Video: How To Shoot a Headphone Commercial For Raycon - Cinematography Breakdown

Whenever you're doing a top-down shot, you want to have other things than the main thing you're focusing on in your shot on the table. So let's say we're looking at a hammer, right? We want to have some nails on the table, maybe even some screws, a toolbox, maybe another tool like a screwdriver. We just want to have other things on the table that kind of correlates with the main subject that we're dealing with. You could definitely do that. You could do anything you want in filmmaking. It may just be considered creative. It just depends on what type of theme and the pacing of your whole film. You just got to make it
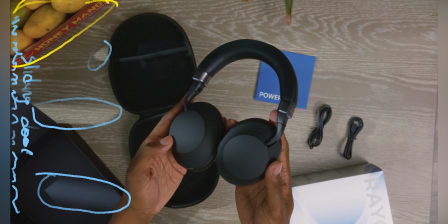8:49 work. You just got to make it match. Anyways, another prop we had is this plant right there. And we have this stuff. Of course, this was after he opened up the package. That stuff still adds on to having props on the table. So now we want to talk about the main light that was kind of lighting all of this.
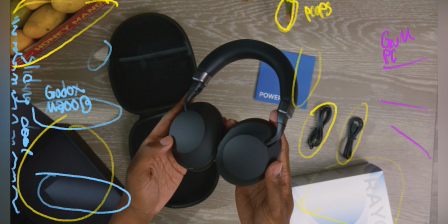9:07 That light is coming from this way, and that light would be the GVM 500 Pro.
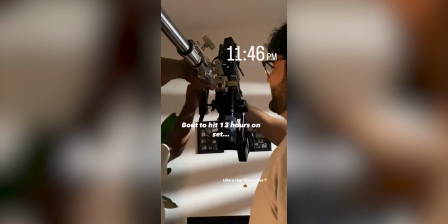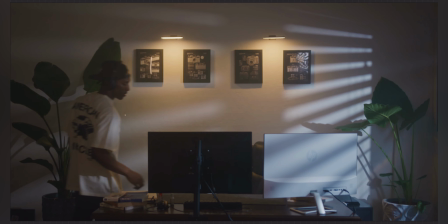9:23 Okay, now this shot was probably the one of the most favorite shots of the whole thing.
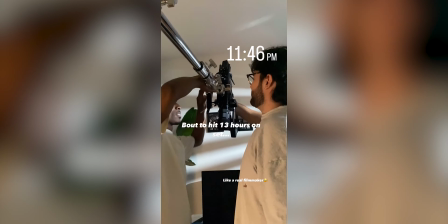9:28 I really enjoyed it. I really enjoyed just how it looked and kind of how it came together and everything.
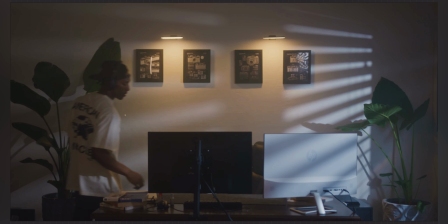9:33 The mixture of the color temperatures of the lights, very nice contrast. So we have our subject, he's just walking in, and so he's coming to sit down right there. Right? So of course we have to put an emphasis, not on where he's walking from necessarily, but where he is walking to, because you know, he's walking into position. So we want to focus on that end position when it comes to like lighting and everything. We had this light stand. We had a tube light right back there. So that's kind of like getting on him a tad bit there. And that was just kind of to illuminate him, like, hey, there he is, little outline.
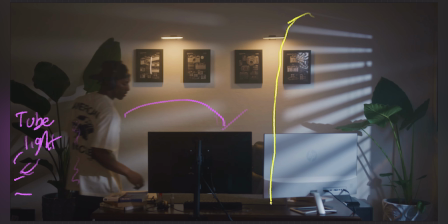10:10 Now let's get to the main thing here that everybody's probably looking at is this huge, nice pattern right there on the windows. We got some right there and some right there as well. This was the own work of the Godox light, Godox M300. Can't remember what the color temperature was on. I'll put it up here on the camera. That Godox M300 was actually outside in a very small crevice in Mikai's backyard.
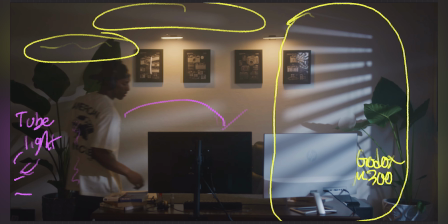10:40 Now, when the shoot day started, we had a set designer come in and add in these lights right here to set out like a warmer color, and also these camera wallpaper frames up top, a real perfect addition to it. I think Bills actually took it home for his studio, but it was just real perfect.
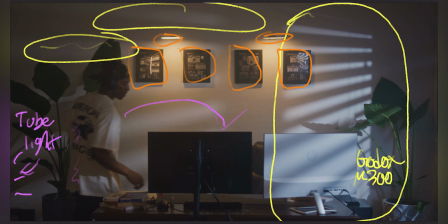11:01 Like I said, props can really matter, because imagine if we're in here and we didn't have any of this, these books down here, we didn't have that down there, none of this, none of that, we didn't have any of that. It would look kind of boring. It would look kind of like, dude, who actually has their space that clean?
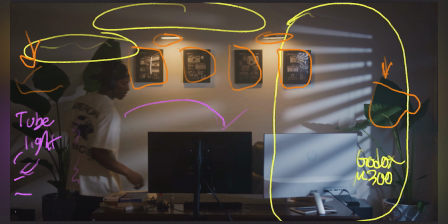11:16 Like, this isn't realistic. So yeah, Mills had a combo stand that we set up. If we were to like zoom out from this frame, right, and we're actually there in person, there was a counter all right here. And so we had to use the C-stand, put it behind the counter, bring it all the way up, and stretch it all the way so it's like right here in the corner, right? Somewhere up there. What we did with that combo stand is we actually put on one of my lights, the GVM P80S2s. We had that light on the combo stand because that light is really small. So that was kind of shining on him, giving him more so of a key light.
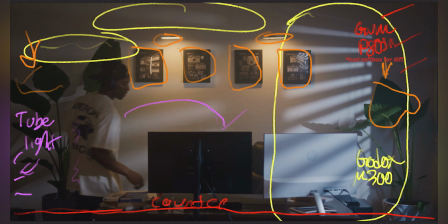11:52 So when he sits down, he's illuminated, and not just by that moonlight that we had. So when he sits down, it'll look like that moonlight is illuminating him, but it's really not. That's the whole illusion of filmmaking cinematography right there.
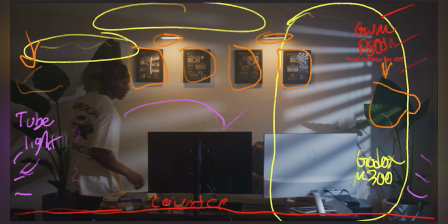12:06 I'm pretty sure we also had another tube light kind of in the corner too, kind of illuminating him from that side as well. So we kind of had, it was a lot going on, but at the same time, not too much. Pretty simple setup here. Okay, so that was the last shot, martini shot of the shoot day and martini shot of this. So I really hope you guys enjoyed this video.